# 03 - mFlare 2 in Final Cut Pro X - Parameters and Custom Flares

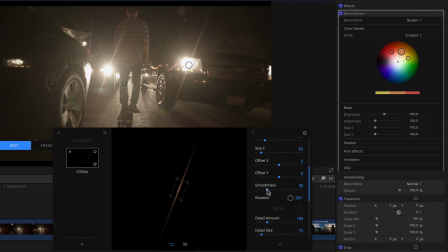For example, next to parameters for offset, smoothness, which I'll crank up a bit, and rotation, the streak element has a unique detail section. By the way, I can collapse and expand individual sections by simply clicking on the title, should I want to reduce the visible parameters to just those that I'm currently interested in.
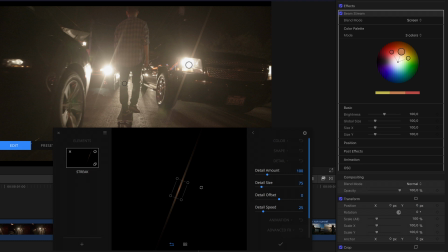To better see what these detail settings do, I can scale the streak up for a second since, as the name says, the effect is very detailed and hard to see on a smaller streak. Once scaled, we can see that raising the detail level introduces some smaller streak sections.
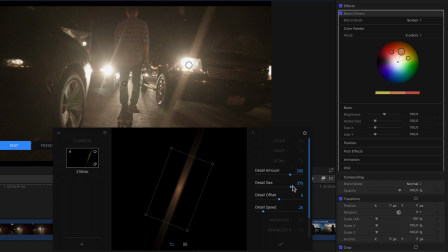How large or wide these sections are is determined by the size. Their position in relation to the streak by the offset. And the speed settings decide how fast the details move within the streak itself when its position changes.
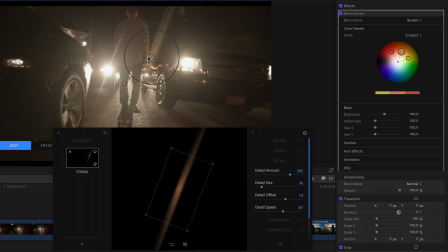So cranking this up and moving the source around gives us an even more organic feel to the flare as we see the detail vary. In fact, if I skim through the clip a bit, we can see that exact behavior in the real streak on the other light. Really cool and just an amazing amount of attention to, well, detail on MotionVFX's part.
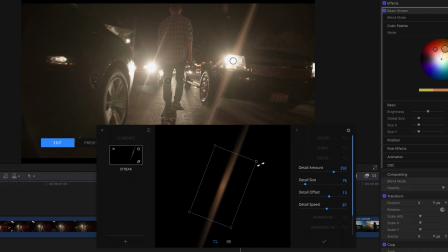I'll just leave it as it is and scale the streak back down. Below the detail section we then have the animation settings, which every element aside from the orbs element shares. In here we can find one of my personal favorites, that already existed in version 1 as well, the dynamic rotation.
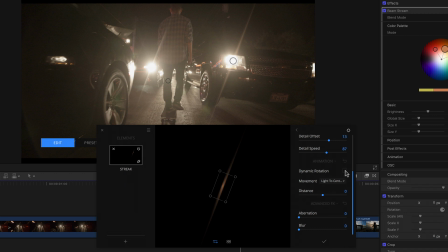If I activate it by clicking the checkbox, my streak immediately changes angle. This is because the rotation or angle of the streak, or whichever element I activate it for, is determined by an invisible line or axes that runs between the light and the center point by default, as we can see in the popup below.
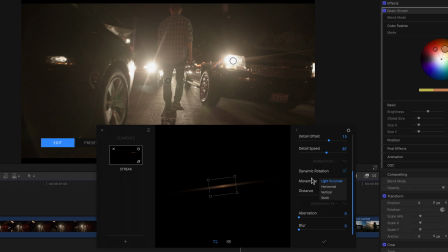That means with this active, if I later animate either point, something I can simulate by simply dragging either around the screen, then as we can see the angle of, in this case, Streak, changes as the positional relationship between the two points changes. Essentially it's turning circles around the point position.
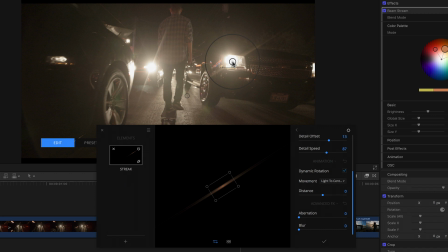So yet another brilliant feature to easily make an even more organic flare with elaborate animations with a single click and not a bunch of keyframes. With the other options in the menu I can even restrict the behavior to a single axis, or even position it at a static point where it then only rotates accordingly.
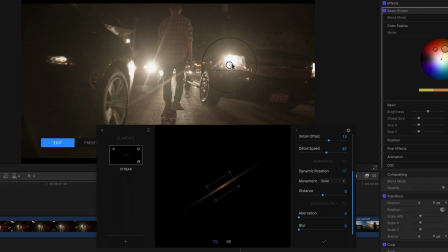But as much as I love this feature, since the other streak doesn't rotate I'll leave it deactivated. Now let's just add a couple more elements to our flare and check out a few parameters. I'll click the plus button again and select a glow to add to my flare to emphasize the actual light's glow just a bit more.
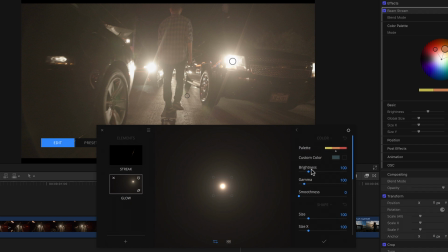Then adjust the brightness and gamma in the color settings a bit to make it less overpowering.
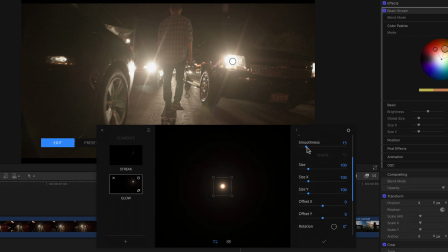Add some smoothness. And now let's add another element and this time add a halo element. This we want to make ever so subtle, so we'll take the scale down a bit and maybe set the brightness to 8.
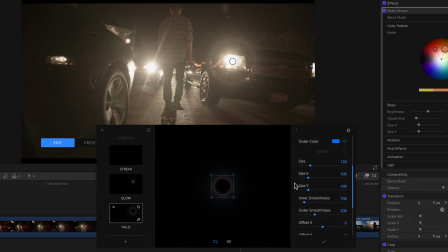The halo too has some unique parameters. In this case pertaining to the color of its glow and some additional smoothness settings. And last but not least, we'll hit the plus button one more time, and to stylize matters just a bit more,
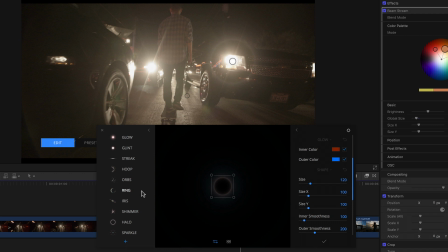let's just say that the cameraman is either really bad in keeping up his equipment or maybe there's a light drizzle outside. And for that we'll select a new orbs element. An orbs element is essentially like a static matte or texture that is superimposed over the entire frame that suggests dirt,
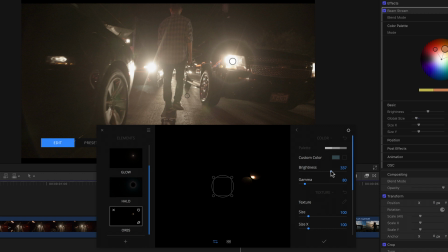drops or maybe dust on the lens. And since they're directly on the lens, they're of course completely out of focus and usually very large. On top of that, they're generally most noticeable when light hits them. And since my flare isn't all that bright, the orb is near unnoticeable at this point.
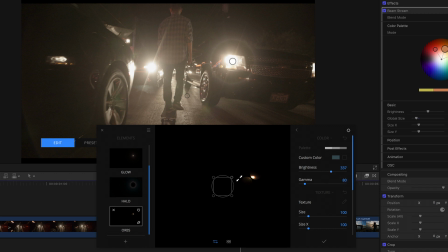As with all the other elements, we have the usual box to scale the overall matte.